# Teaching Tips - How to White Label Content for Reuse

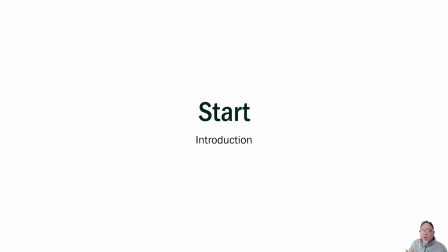251s
And I know as an instructor, you are running into that too. So what I'd like to share with you is a technique that I developed in order to streamline the process.
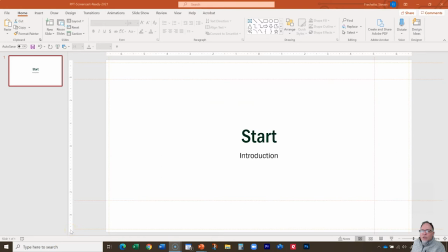259s
So this is an inside look to the slide master that I created.
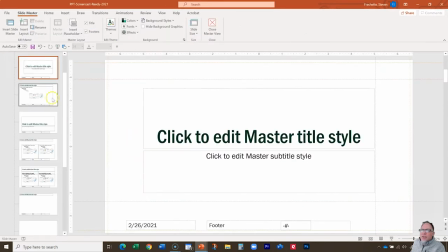264s
And if you come up here, view and slide master, you can see all of the things that I've laid out in order to help myself out. You'll notice that I created a color scheme for this particular layout that conforms to the college's colors, which are right here.
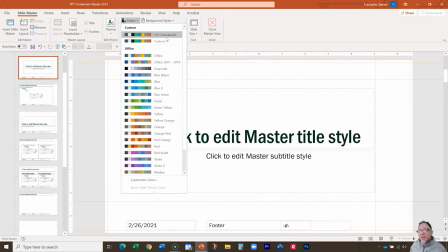280s
And I just call them CIS coursework so that when I'm building something, I'm using the same color palettes that the college is using. The second thing you're going to notice is I have these guidelines in here in order to isolate where I want the brand to occur.
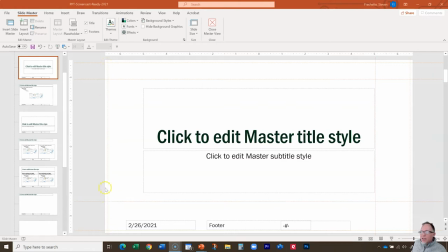295s
So for example, I've isolated these little square areas between this guide right here in this guide in order to reserve that for some of the coloring and some of the detailed branding that I want to do.
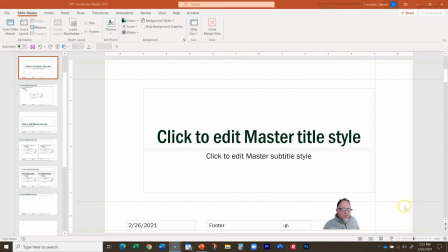308s
Now, for example, over here in the lower corner, you can see a square right here. This square is where I reserve my little spot for my picture. Now, I record everything with a green screen behind me so I can make the background transparent. And so I can overlay myself onto the content, but I prefer to operate in this little box in the right-hand corner.
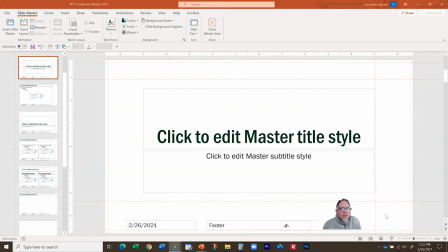327s
Because again, I don't want to be in the center of the content. I want to be off to the side. I want the content itself to be what the student is watching. They can look at me and they can hear me. I want to be as far away from the screen, but yet present at the same time. And if I close out of this master view here, you can see it just looks like a regular presentation.
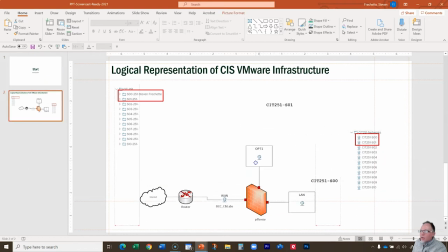346s
In fact, here's a diagram that I can use now, and where I place it in the diagram as I'm recording, the guidelines are there, and it also gives me this option to like snap to the guidelines,
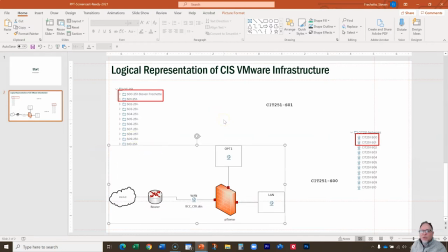358s
which is really useful. I love this feature about PowerPoint, and it just makes it so much easier because I don't ever have to worry about my picture being off the screen like this. Like PowerPoint will just snap it right in like this, which I love.
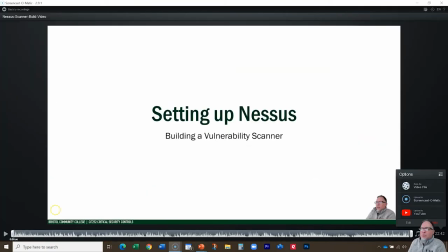369s
So what you see on the screen right now is a video that I actually built on how to set up a Nessus vulnerability scanner. That probably doesn't mean anything to you because this is like a cybersecurity thing. But what you can see is how I used the branding down the bottom here. So for example, I created an overlay image that I'm going to show you how this works.
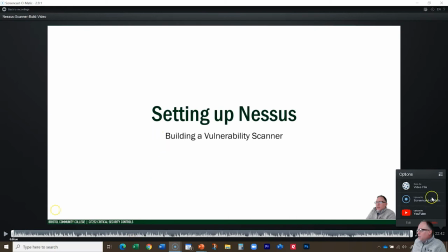389s
So for example, if you were in here and you wanted to edit this video file,
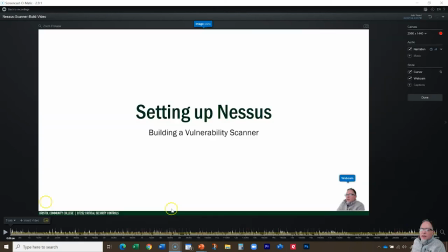393s
you would come over here and you would click edit, and it would open up the edit feature screen.
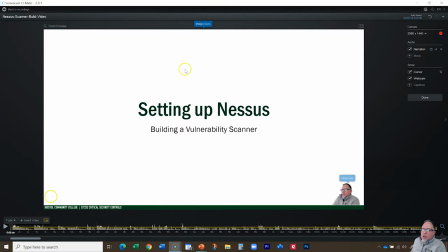398s
Now you can see I've already laid the image on top of my presentation.
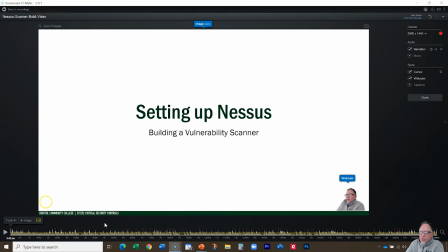403s
Now I've set up an overlay here that you can see on the screen for CIT 252, which is a course I teach called Critical Controls. But what I could do is I could simply add another image. I could come over here and overlay another image, and I've already created several images that I can use.
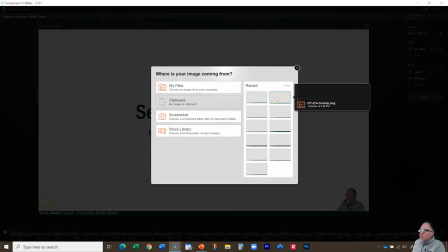418s
And if I wanted to just make this part of the CIT 274 class, well, that's easy to do.
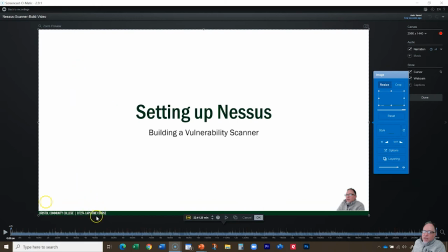424s
All I've got to do is click on the image and it's going to overlay it. And now it instantly becomes CIT 274 capstone class.
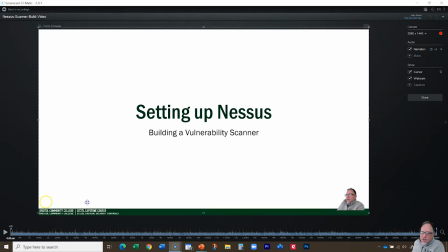431s
And if I pick it up, you can see that I can just tuck this guy right in here. So now I can come down here on my picture and I can click on it.
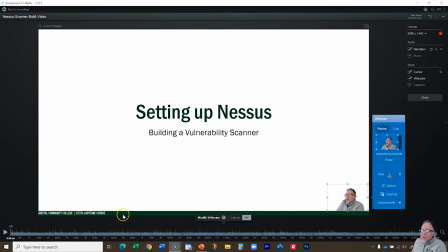439s
And now I can begin actually moving it around because see, I know exactly where the border is now. So I can like tuck myself in and make it look like I'm right on top of this border, like almost like I'm sitting at a table.
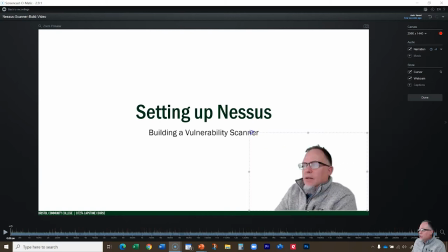451s
And I could do a lot of things with this. I could expand this out and make my picture really big if I wanted to like give myself like a big presence while I'm speaking. Or I prefer to just tuck myself in this little 1.5 inch by 1.5 inch
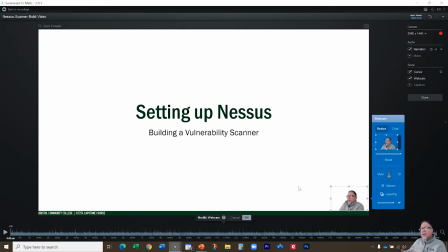465s
square that I designed in the PowerPoint grid that I showed you a moment ago in the previous slide.
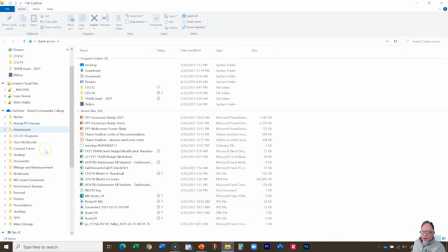471s
Now, once I save this video, it's going to process down into an MP4 file, which I store over here on my laptop. And you can see some of the lecture videos that I've already built. So here's the Nessus Scanner video that I just was showing you.
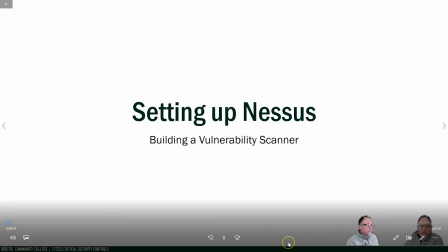484s
If I double click on this, you can see the final product.
Hi, everybody. So here's the video on how to set up a Nessus vulnerability scanner. I've got a couple of slides here, and I'm going to walk you through the process of how you go about doing this.